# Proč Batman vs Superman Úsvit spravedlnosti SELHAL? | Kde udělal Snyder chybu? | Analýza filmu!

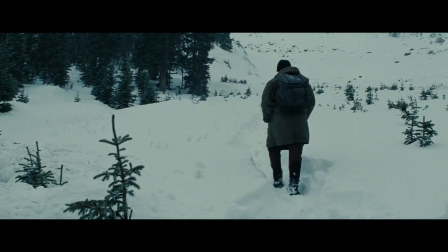12:03 Je to, jako kdybyste vyšlapali obří horu, což stojí hromadu úsilí, jen proto, abyste se na vrcholu dozvěděli,
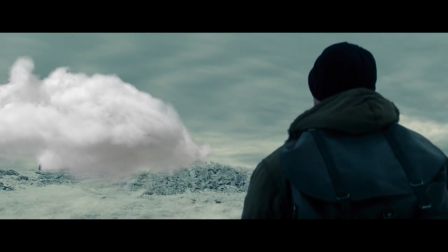12:10 že je pěkně zataženo, je mlha, nemáte sebemenší výhled a ještě i hned začne pršet a v ten moment musíte hnedka odejít.
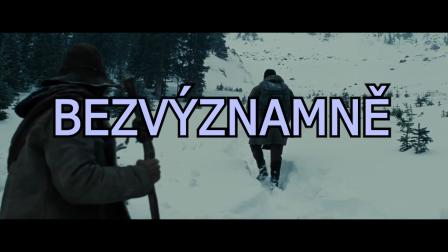12:18 Čili celý váš výšlap bude působit absolutně bezvýznamně. Film tohle dělá prakticky s každým chytrým budováním, které v sobě má.
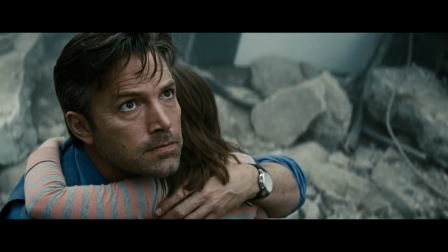12:27 BVS úžasně buduje Bruceovu motivaci, proč nesnáší Supermana.
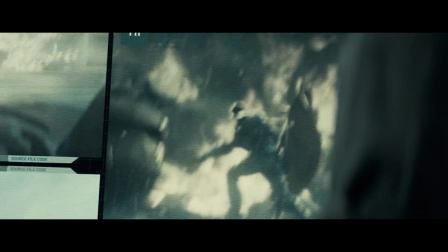12:31 Nejenže pro něj představuje Superman strach z neznáma, ale tak je to pro něj někdo,
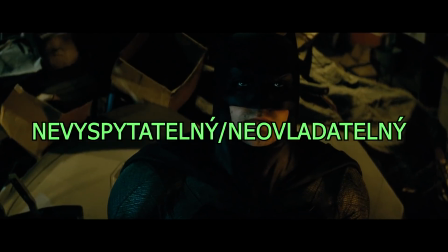12:36 od koho neví, co může očekávat a nemůže ho nijak ovládat. Což mu připomíná někoho jiného z jeho minulosti.
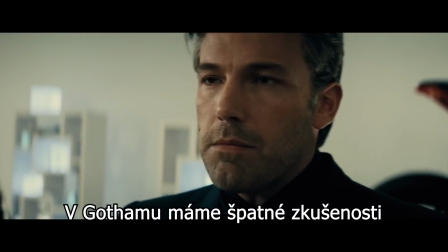12:44 Doslova tohle zrcadlení tam máte i naznačeno.
Gotham City and me, we just have a bad history with freaks dressed like clowns.
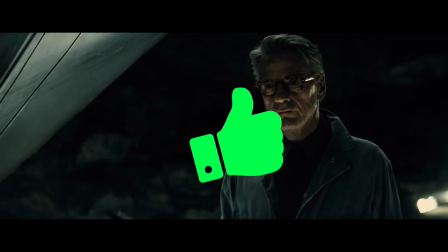12:52 Což je ve své podstatě dost dobrá motivace. To samé platí pro Supermana.
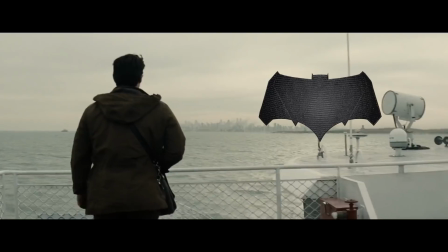12:57 I když tu sice má Superman většinu času ten stejný znepokojený obličej,
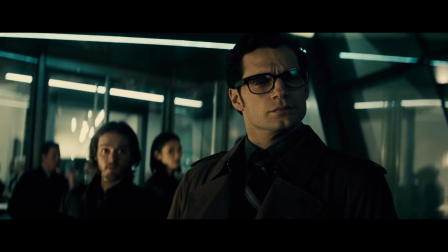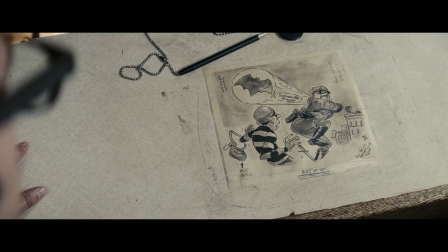13:10 který je dost nevýrazný, tak přesto můžeme sledovat, jak se Clark pomalu dozvídá o násilné stránce Batmana a destrukci,
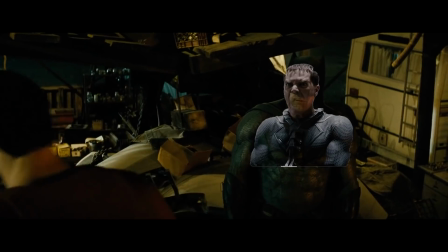13:17 kterou dělá, a násilí společně s destrukcí mu připomíná zase někoho z jeho minulosti, s kým nemá dobré zkušenosti.
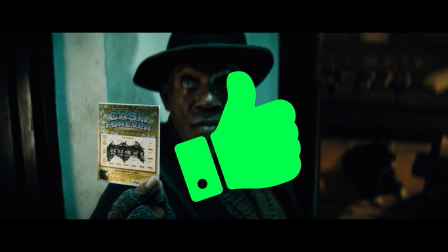13:25 Opět, to je ve své podstatě dost silná motivace. Tohleto budování a motivace se sice zhodnotí pro Batmana,
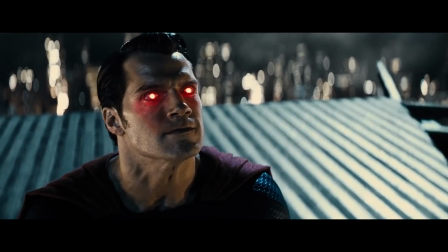13:33 který skrze toto chce bojovat se Supermanem, tak bohužel pro Supermana toto nefunguje,
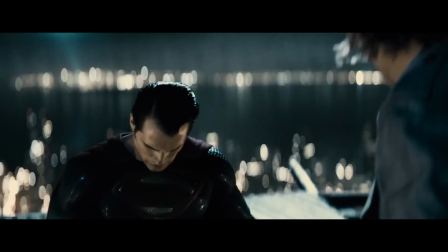13:39 jelikož film se nakonec rozhodne veškeré toto budování zahodit,
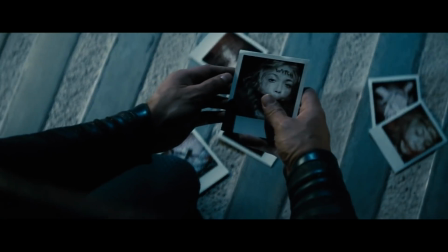13:44 jen aby Lex mohl donutit Supermana bojovat s Batmanem.
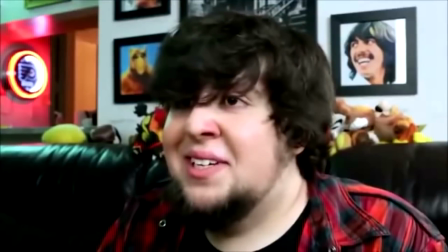13:48 A v ten moment si prostě říkáte... K čemu teda bylo veškeré to prokreslování Supermanovy motivace?
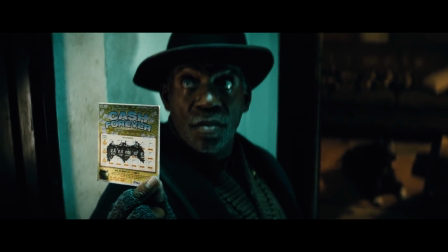13:57 Člověk se opět necítí odměněně za to, že velkou část filmu proseděl při sledování toho,
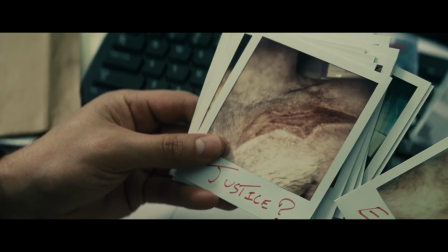14:03 jak se buduje Clarkova motivace, ale naopak má pocit, že to celé bylo absolutně bezvýznamné.
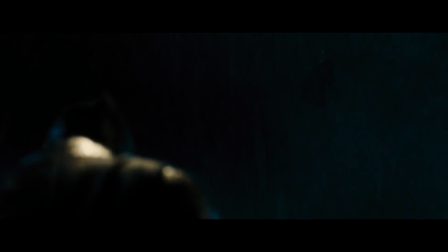14:09 A díky tomu jedna z našich postav nemá tak silnou motivaci, když jde do tuhého a ten boj konečně začíná.
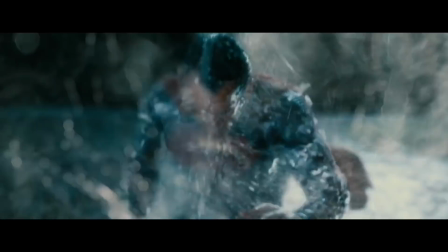14:16 Velký problém v tomto souboji je, že ten jejich konflikt není ani příliš osobní.
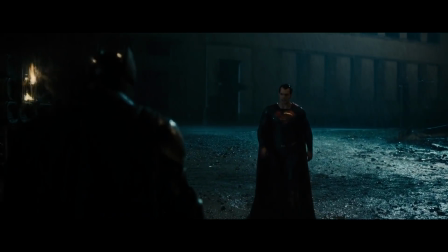14:21 Čili kvůli tomuhle tomu všemu máte pocit, že stačí pár vět a naši hrdinové si to mohou vyříkat.
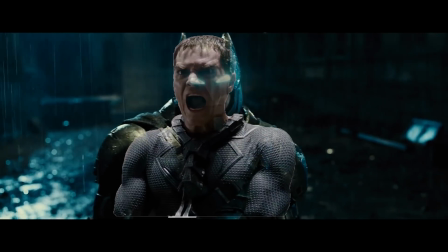14:28 Což je možné, protože před Supermanem nestojí teď někdo, kdo je násilný a způsobuje hromady destrukcí,
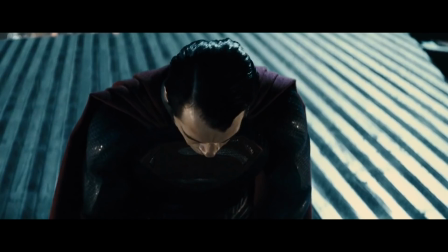14:35 ale stojí před ním nevinný Bruce, do jehož zabití ho nutí jakýsi psychopat.
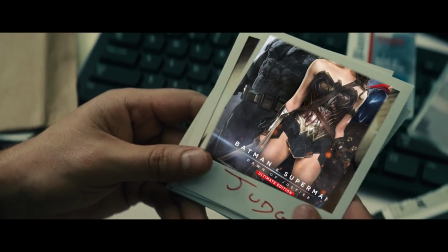14:41 Teďka to pro srovnání porovnám s finálem filmu Kapitán Amerika Civil War.
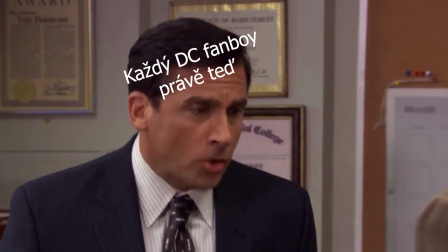14:46 No, God! No, God, please, no! No!
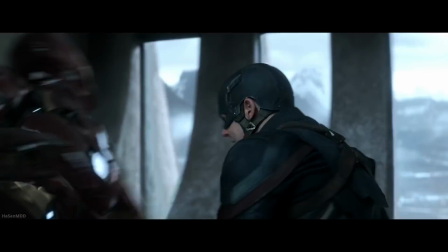14:52 No!
Samozřejmě jste pravděpodobně mohli čekat toto srovnání.
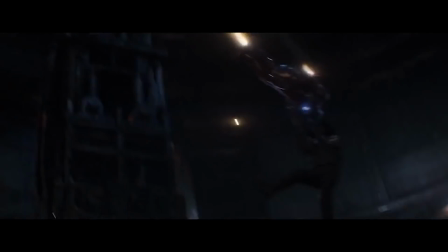14:56 V Civil War funguje naprosto skvěle souboj Tonyho, Capa a Buckyho,
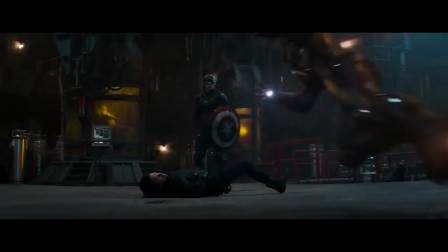15:01 protože za prvé je to finální souboj, který se ve filmu děje. Není tam žádné další monstrum, které společně budou muset porazit.
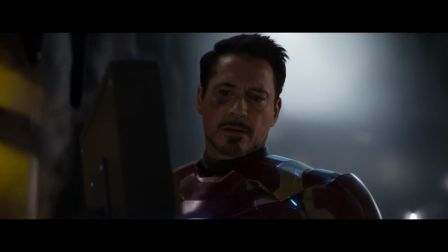15:10 Za druhé, obě strany konfliktu mají osobní důvody, proč spolu bojují,
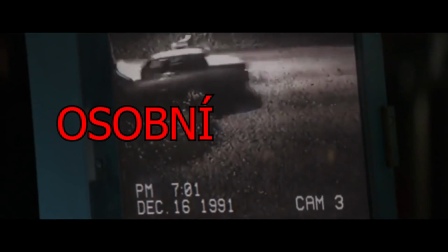15:16 které jsou už ze své podstaty silnější než jakékoliv neosobní důvody.
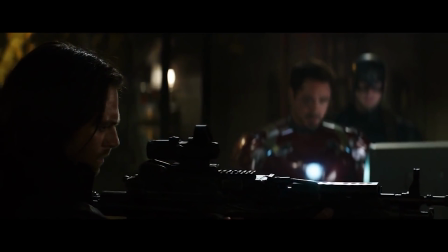15:21 Před Tonym nestojí Cap a jeho kámoš Bucky, ale stojí před ním vrah jeho rodičů,
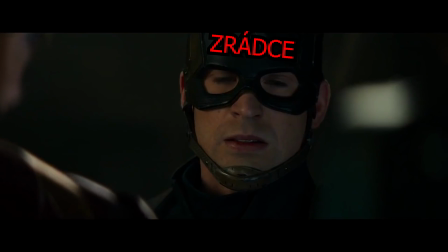15:27 kvůli kterému se nikdy nestihl vyrovnat se svým tátou, a zároveň před ním stojí zrádce, který chrání tohoto vraha.
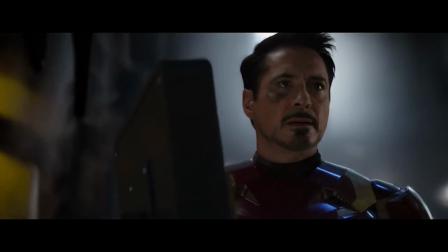15:34 Pro Capa tam naopak zase nestojí vrah Tonyho rodičů, ale muž, který byl zneužit Hydrou,
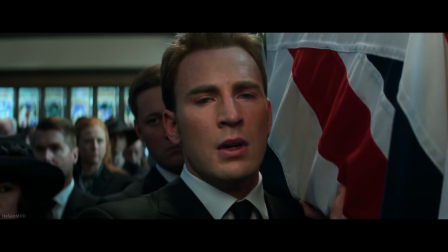15:40 jeho nejlepší přítel a teď už poslední člověk po tom, co Peggy zemřela, který přežil z jeho předchozího života.
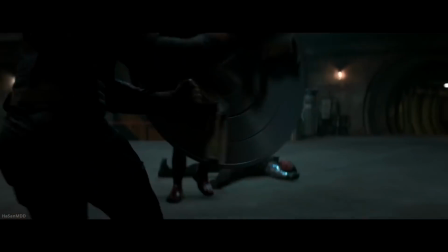15:48 A na druhé straně je muž, který je v afektu a snaží se zabít v Capových očích nevinného muže a přítele.
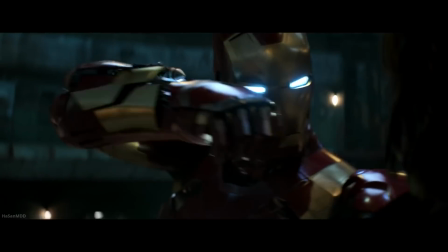15:55 Mohli byste namítnout, že kdyby si tady postavy taky sedli a vychladli a nakonec si popovídali,
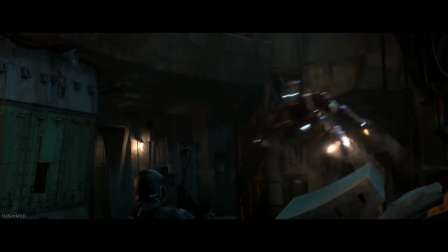16:01 tak se to dá vyřešit taky jinak než jenom bojem. Jenomže uvnitř při sledování víte, že tohle se nemůže stát.